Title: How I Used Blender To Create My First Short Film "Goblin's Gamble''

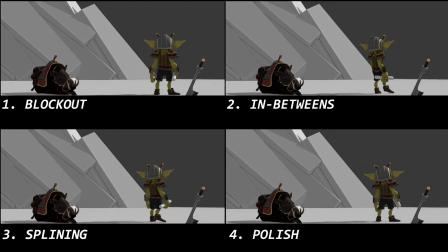(8:23)
So I start with blocking,
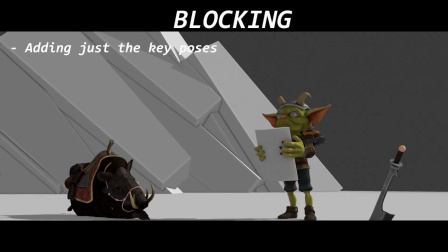(8:26)
I just add the basic key poses as you can see and I just focus on the timing, framing and the posing of the characters. No interpolation, no fancy stuff for the characters and here's the reason of the blocking and then
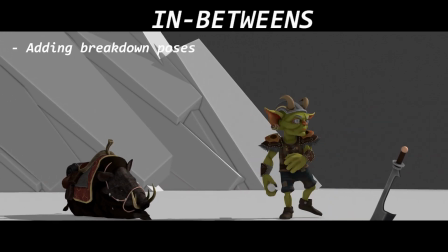(8:40)
I just add in betweens that includes breakdown poses
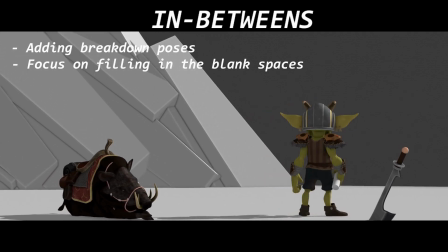(8:45)
spinning in the blanks with other poses still no interpolation and this
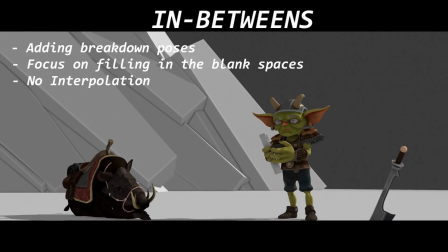(8:51)
is how it looks as in between stage and then I then move on to splining stage
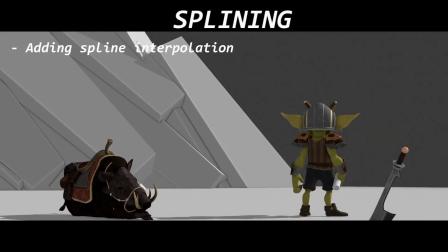(8:56)
this is just changing the interpolation from you know from constant to bezier
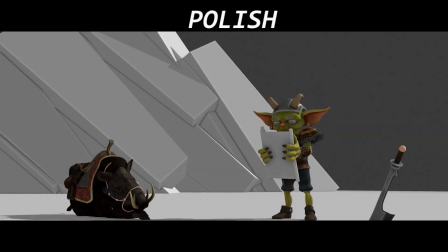(9:01)
and then I just add polish because the splining stage isn't
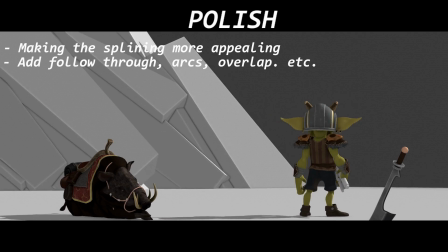(9:07)
that appealing and I just add follow through very tiny details of animation for the face
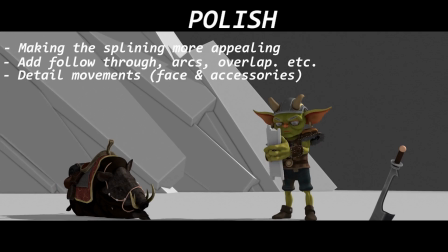(9:13)
and the accessories and this is how it results now so
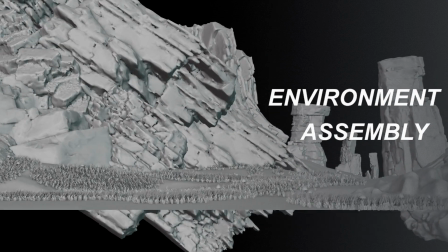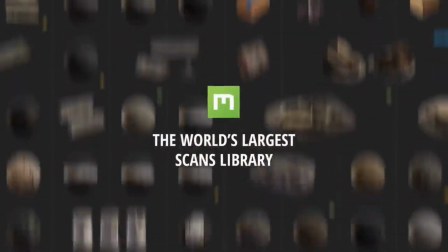(9:25)
for the environment assets I pretty much went to Quixel
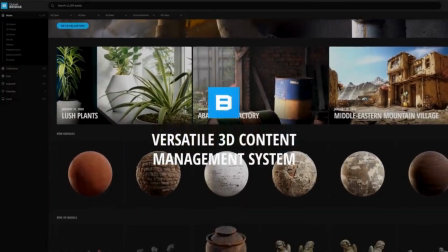(9:30)
Megascans this is the best site that I found but
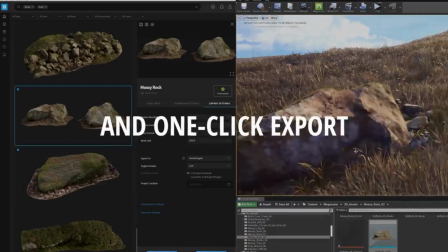(9:35)
has the most amazing environmental assets and not really good
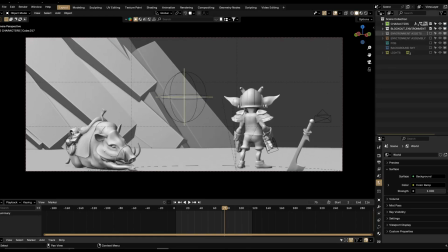(9:39)
at paging environmental assets so I heavily rely them for mine environments.
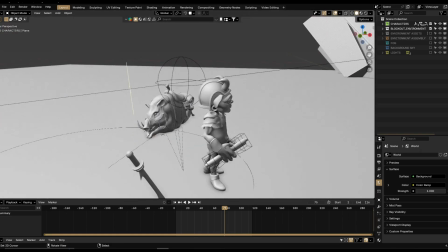(9:45)
As you can see, I basically blocked out the whole scene with the simple objects like tubes end up saying,
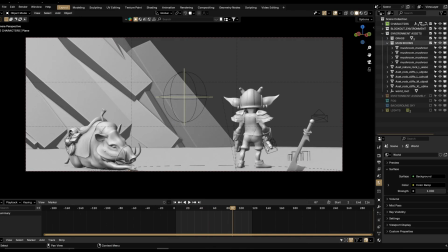(9:52)
just to visualize how the composition will look and how it will affect my shots.
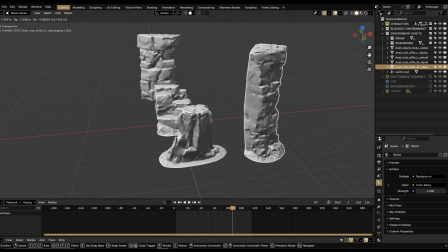(9:58)
And once I'm happy with my composition, I just go straight into importing the necessary
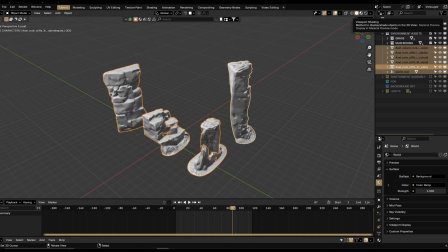(10:05)
assets that fit my vision or that fit the look that I aim for.
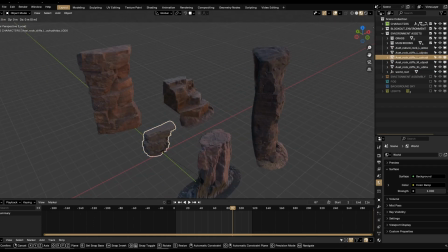(10:10)
In this case, I'm using sandstone work collection from Quixel.
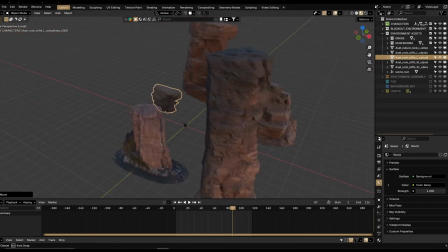(10:15)
I think that's what I used since they look very deserty and very
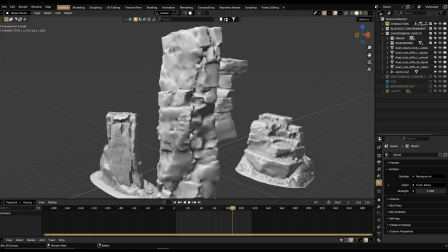(10:20)
they fit the starting shot of my animation very well in my opinion.
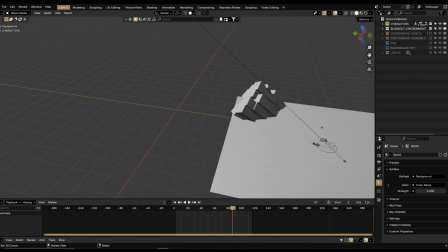(10:25)
So I then moved on to putting them in a separate collection and using them as
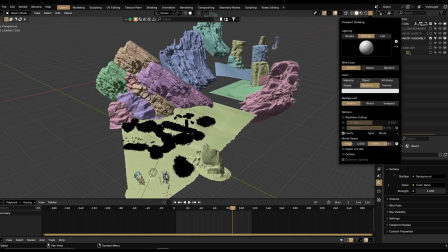(10:32)
another collection for the assembly stage. Here it gets a lot easier since I am following the queue
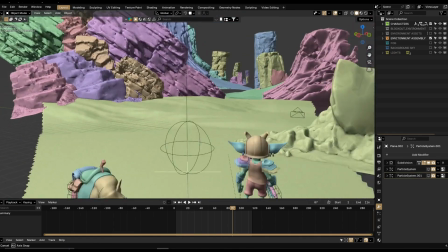(10:39)
and the plain layout of my environment and I just add this final
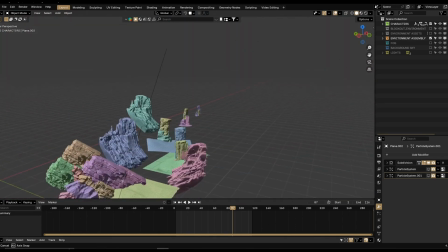(10:45)
full quality assets to fit the composition in the arrangement in the layout of the
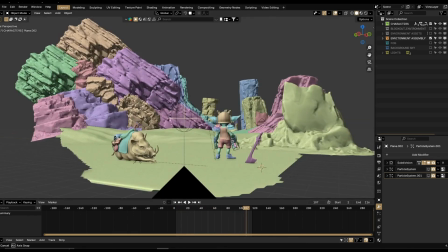(10:51)
basic 3d scene that I planned out initially and this is how it looks I know it's not appealing from off the camera but at the end of the day what matters is
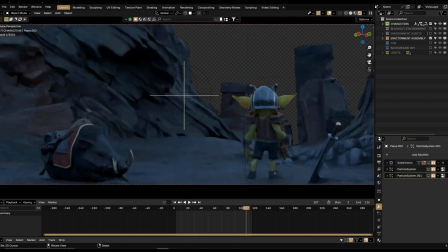(11:02)
you know what the camera sees and from here it looks like a very vast environments.
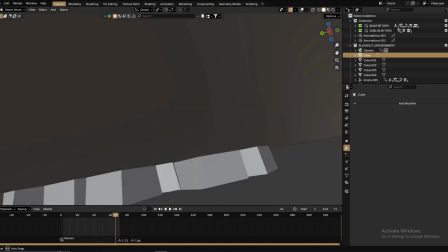(11:08)
Same thing here, the same thing is applied for another shot that I've been working on.
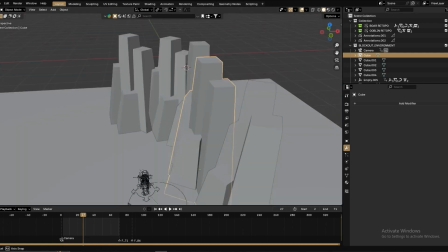(11:16)
As you can see this it's comprised of basic cute shapes that I duplicated and
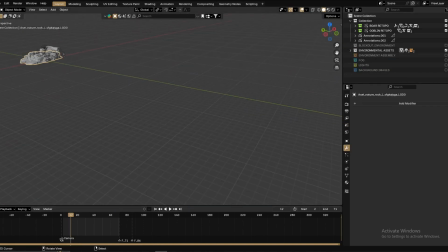(11:22)
they have literally no detail and once I'm happy with the
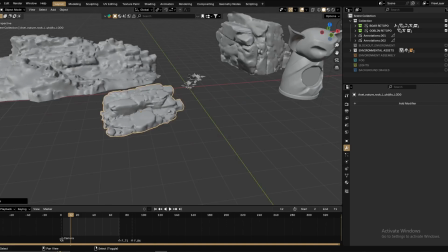(11:29)
composition in the arrangement of those things I then proceed to create to collect the different
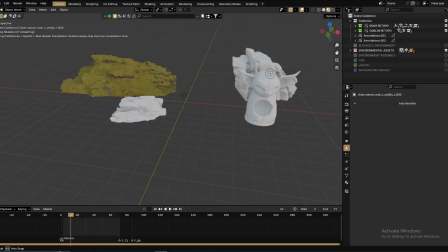(11:35)
assets that fit the this shot and in this case it was a
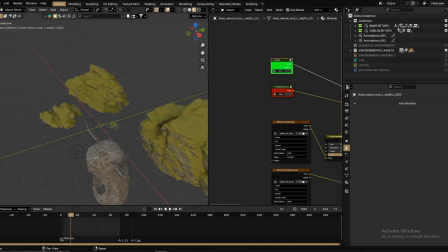(11:42)
connection of mossy so you know some sort of very mossy forest
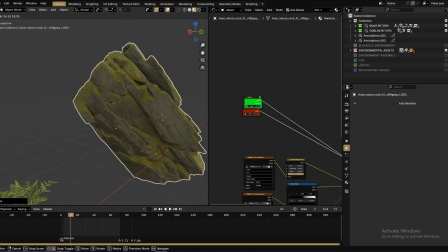(11:48)
like rocks and I fixed the material so that the moss would be adapted whether
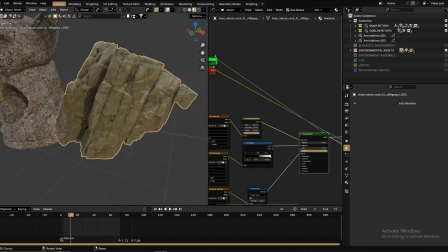(11:55)
whatever angle you decide to tilt and rotate the mega square mesh and
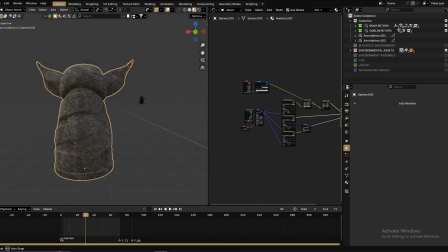(12:02)
this is a very quick sculpt of a character that I... of a statue that
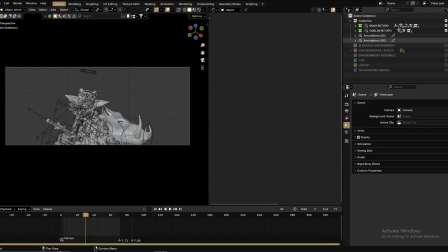(12:08)
I created and this is the very basic collection of assets.
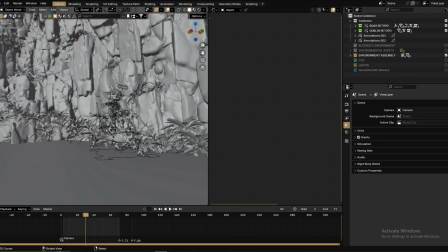(12:15)
I then proceeded to layout and I ranked them in a similar manner that like the first shot to
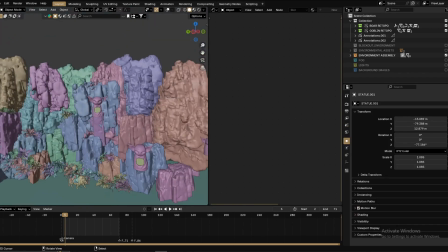(12:23)
achieve the cinematic look and the cinematic layout that I was planning in my mind.